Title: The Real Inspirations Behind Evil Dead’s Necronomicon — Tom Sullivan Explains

And I'm wearing those, made out of Playtex gloves with chicken legs that I broke off the tips of one end and then glued them on with latex rubber. And I'm wearing those and throwing gutzes on the audience.
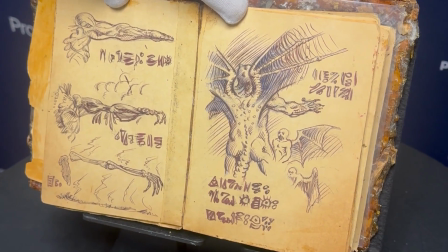267s
Very proud of that. Here's one of the Da Vinci drawings inspired by, but I added the wings of the demon to it. And here's a example of the meltdown sequence, where it's an arm,
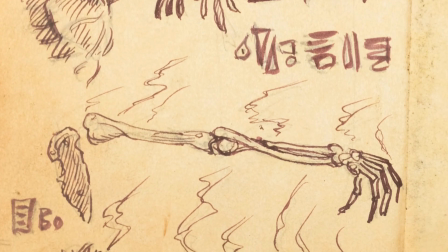282s
then it's decomposing down to a skeleton, and then down into ashes down here.
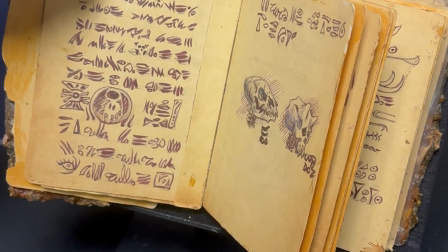288s
And just the various demon elements. Some of the lettering has kind of a hieroglyphic effect to it. This one was part of one of the rituals would be is you'd place your hand in the book.
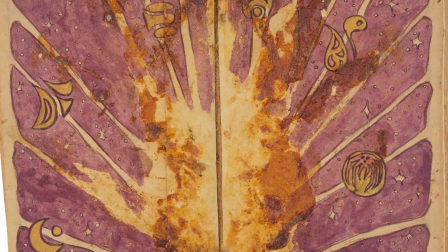304s
But this would be a page for a ritual where you would recite names with your hands on it as having a contact with it. And any number of other things that I was looking for
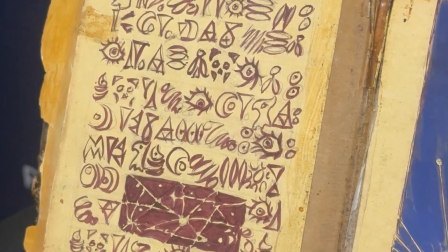319s
interesting ideas and thinking that perhaps this fellow was not only interested in magic, but had become aware of other solar systems. So I created another solar system with a sun and various planets. This page here was influenced at the time. The Disney film The Black Hole was coming out, and the best thing about that film for my eyes was the commercial where there's a booming voice: in outer space there's a force so strong not even light can escape its gravitational pull. And you're going around a
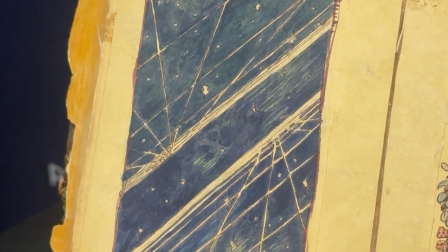356s
graphic of the gravity well of a black hole, and so that kind of became that.
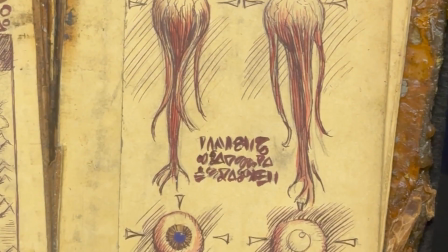362s
Here's the whiteout of the eyes, the before and after of it. So I'm trying to incorporate things that would happen in the movie into the book.
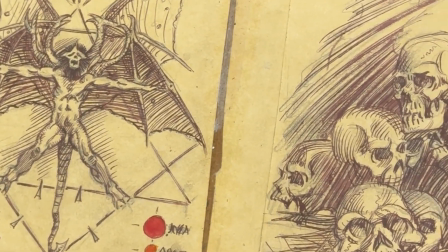372s
Here's the triangle and the pentagon with the flying demon in it in pile of skulls.
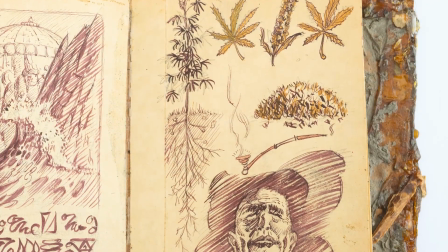379s
Why not? Here's an homage to marijuana, which I used to be a big fan of until late onset asthma.
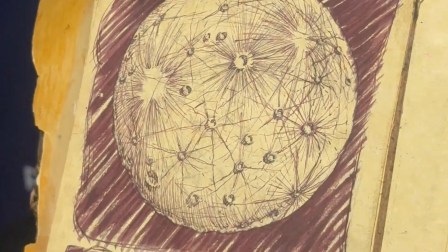386s
Another astronomical thing of a strange moon and the various phases of it.
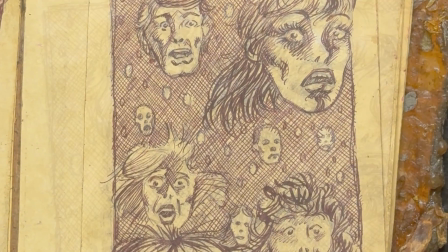393s
Here's a page with the people who have been trapped throughout history in the Book of the Dead. There's Ash, Shelley, and Linda, Cheryl.
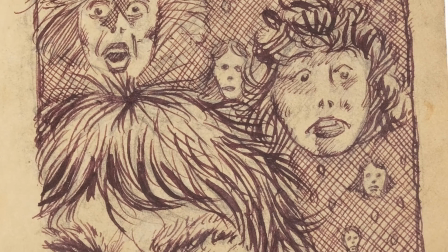402s
There's Hal. That's me down in the corner. That's Tim Philo, the director of photography, and there's a nice face of the book.
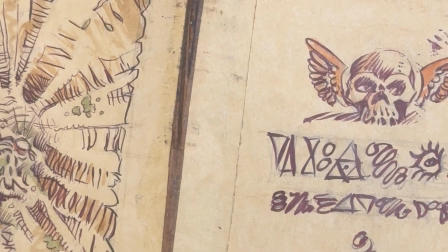411s
And you can't go wrong with skulls and snakes. They're creepy. And this is the page that shows you the flame is what kills the demon.
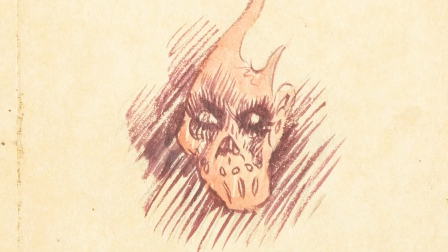420s
And so you have to throw the book into the fire.
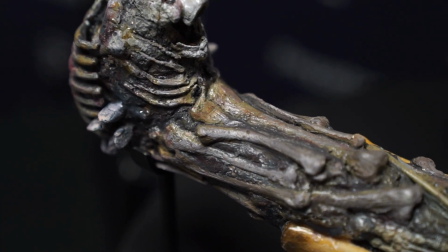425s
When it came to the Kandarian dagger, Sam just needed a dagger, just something ornamental.
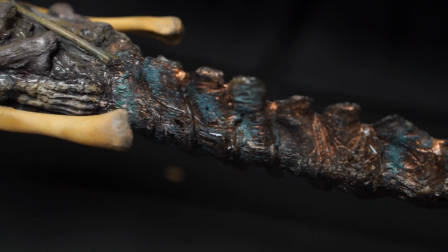431s
And so I was a huge fan of Alien when it came out, and H.R. Giger's work just floored me. You may notice that if you impale somebody with this and it's sticking out,
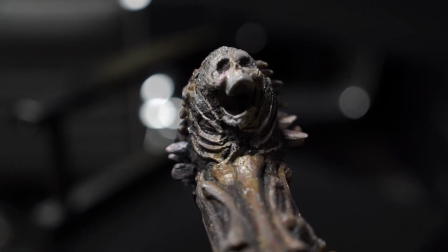442s
it does kind of resemble the little baby alien that burst out of John Hurt in the film.
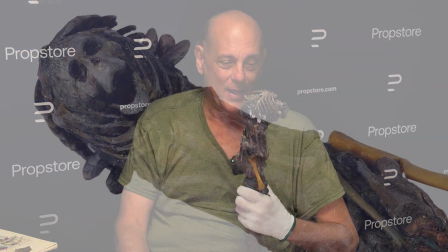451s
And completely intentional. Kudos to them. This is the same hilt from the first movie, but the blade is different.
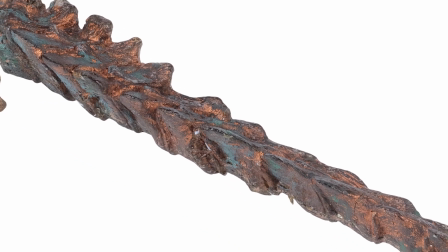460s
This is the Evil Dead 2 Kandarian dagger. And the first one, it was just a simple piece of aluminum that I had machined on my dad's grinder.
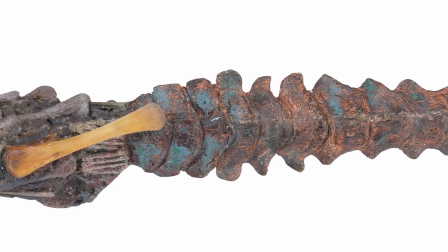469s
I gave it to Sam. And so for the sequel, he brought the original back and we made a mold of the hilt. And I decided it needed a more impressive blade. And I also created, designed, and sculpted and built the flying deadite from the end of Evil Dead 2.
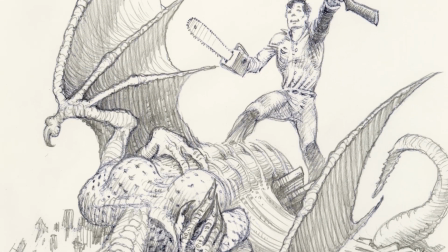491s
And I thought I'd give it a hard cartilage tail that was like a blade.
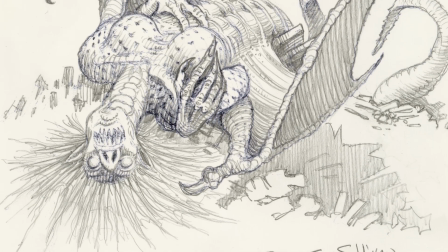497s
So I thought I'll make that.